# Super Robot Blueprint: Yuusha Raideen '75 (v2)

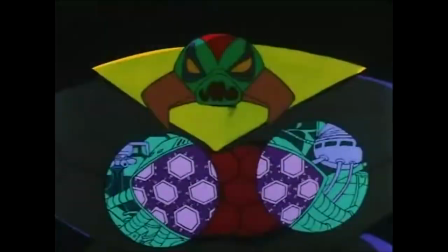(40:44) セット。
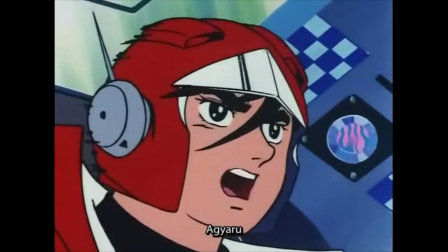(40:50) ギャル覚悟
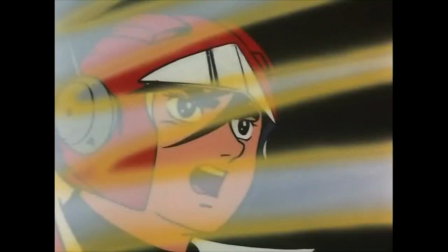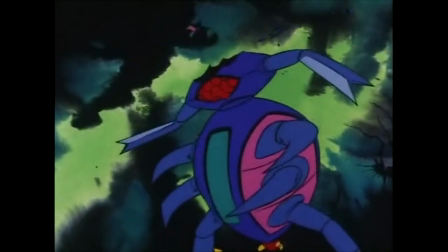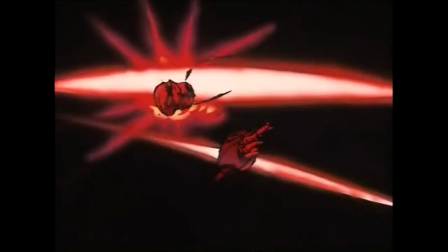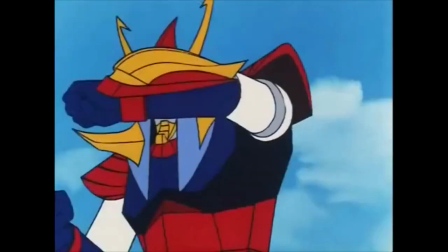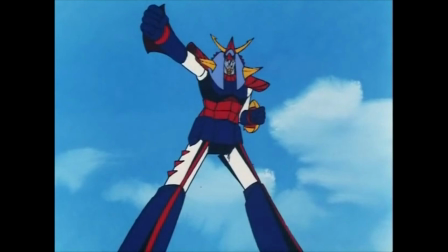(41:42)
That's it for General Angiaro. He's been an enjoyable clown for 18 episodes, but after one last entertaining scheme, he's out for good.
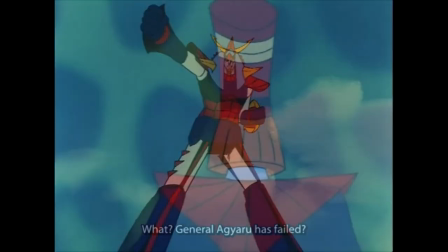(41:50)
And what do his compatriots think of this?
Nani? Angiaro 将軍 wa 失敗したのか?
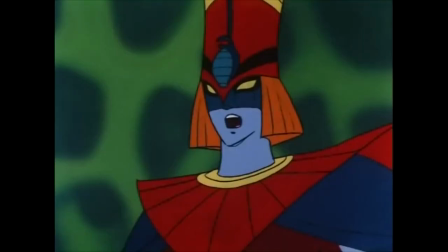(41:56) Hai, 名誉の戦士でございます. Nani ga 名誉だ? Raideen wo 倒してこそ 名誉なのだ.
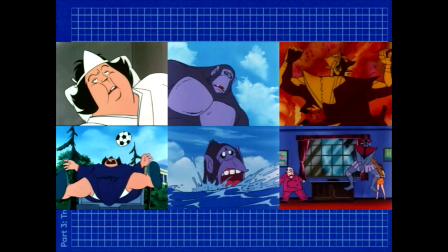(42:03)
The show's willingness to be tonally dissonant is startling at first, but it makes such heavy use of it that it starts to become expected. The mood settles into an uneasy anxiety. There's more to this than just a clash of tones.
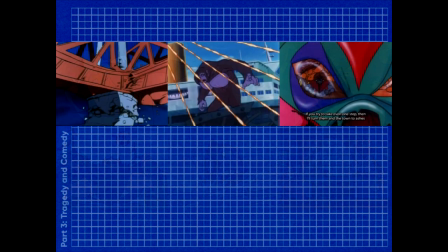(42:18)
This is happening during what is, however cartoonishly, presented as a real war, and the characters are shown suffering the consequences of that war.
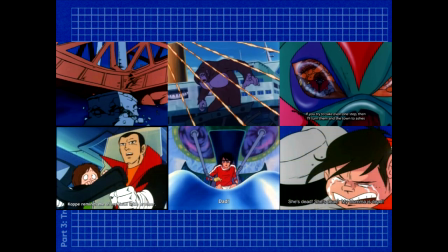(42:27)
In this context, the baffling humor and the melodramatic grief come across almost like a coping mechanism, as if the show itself were working through its trauma alongside its characters.
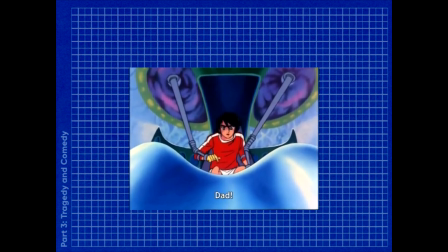(42:39)
The show explores one character's trauma in particular detail, that of the lead, Akira.
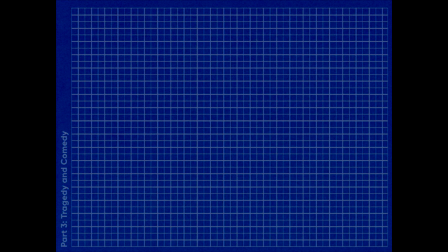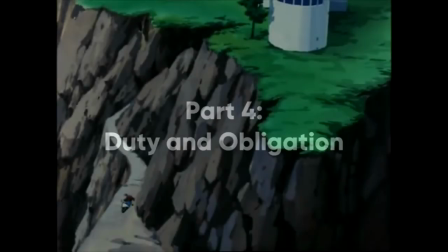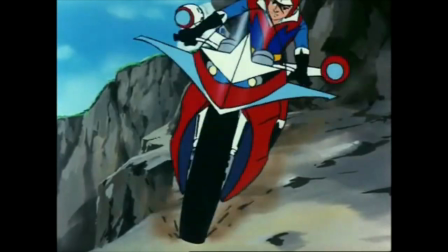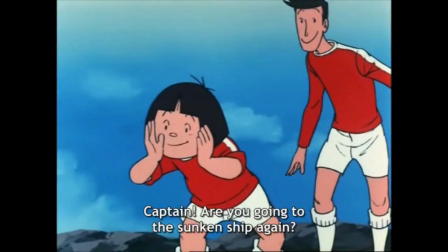(43:01) Captain,
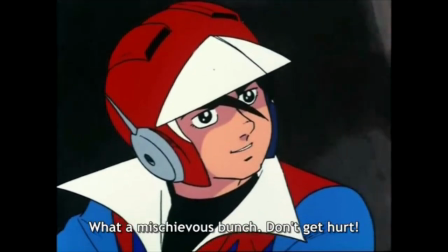(43:06) また G-Botsen に行くの? Oh! One
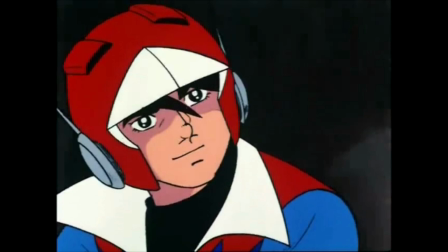(43:13)
Akira's character is consistent with a typical male lead for any young boy-oriented show, then or now. He's tall, athletic, a leader. He's friends with everyone, he takes his responsibilities seriously, but he's not so straight-laced.
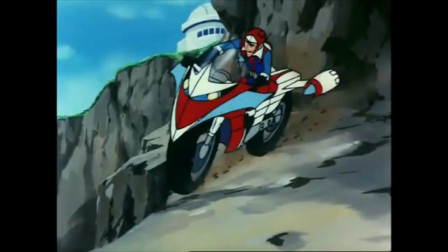(43:26)
He's a biker with a preposterously cool bike. He's not just a role model, he's cool in the way that the 4-9-year-old boy demographic would find cool. A perfectly designed by committee lead. But his life isn't quite that simple.
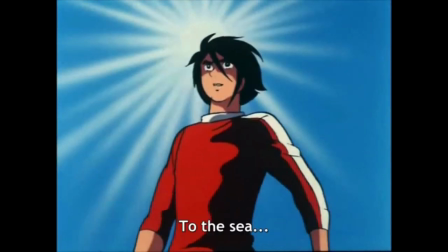(43:43) Umi.
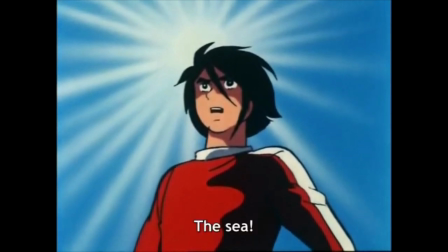(43:48) Umi da.
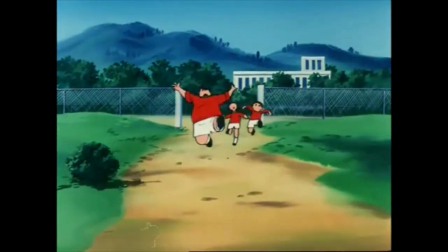(43:52)
One of the earliest things to note is that, for all the friends he's shown to have, being responsible for Raideen is something that isolates him. The very first episode starts with him leaving his friends behind to get to Raideen.
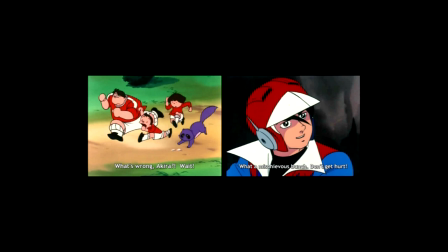(44:05)
Episode 2 has him recognize his friends as he drives past them to attend to heroic responsibilities. In Episode 3, Akira's enjoyed a nice meal with his team when he's called away once more.
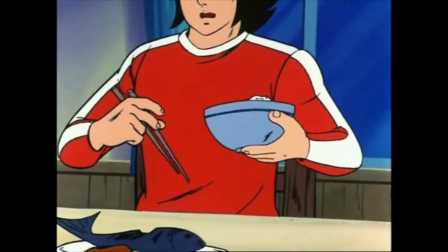(44:20) Doshitano, Akira? Captain!
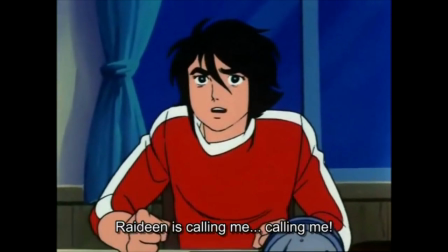(44:28) Raideen ga ore wo yondeiru. Yondeiru!
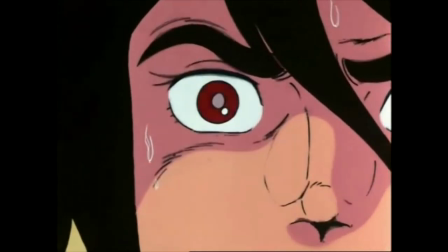This continues to be a thing throughout the series.
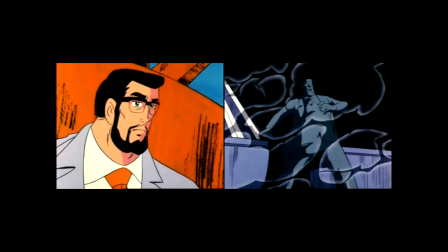(44:45)
Keep in mind that the show introduces Akira becoming responsible for Raideen roughly at the same time his father is turned to stone and taken away by the enemy.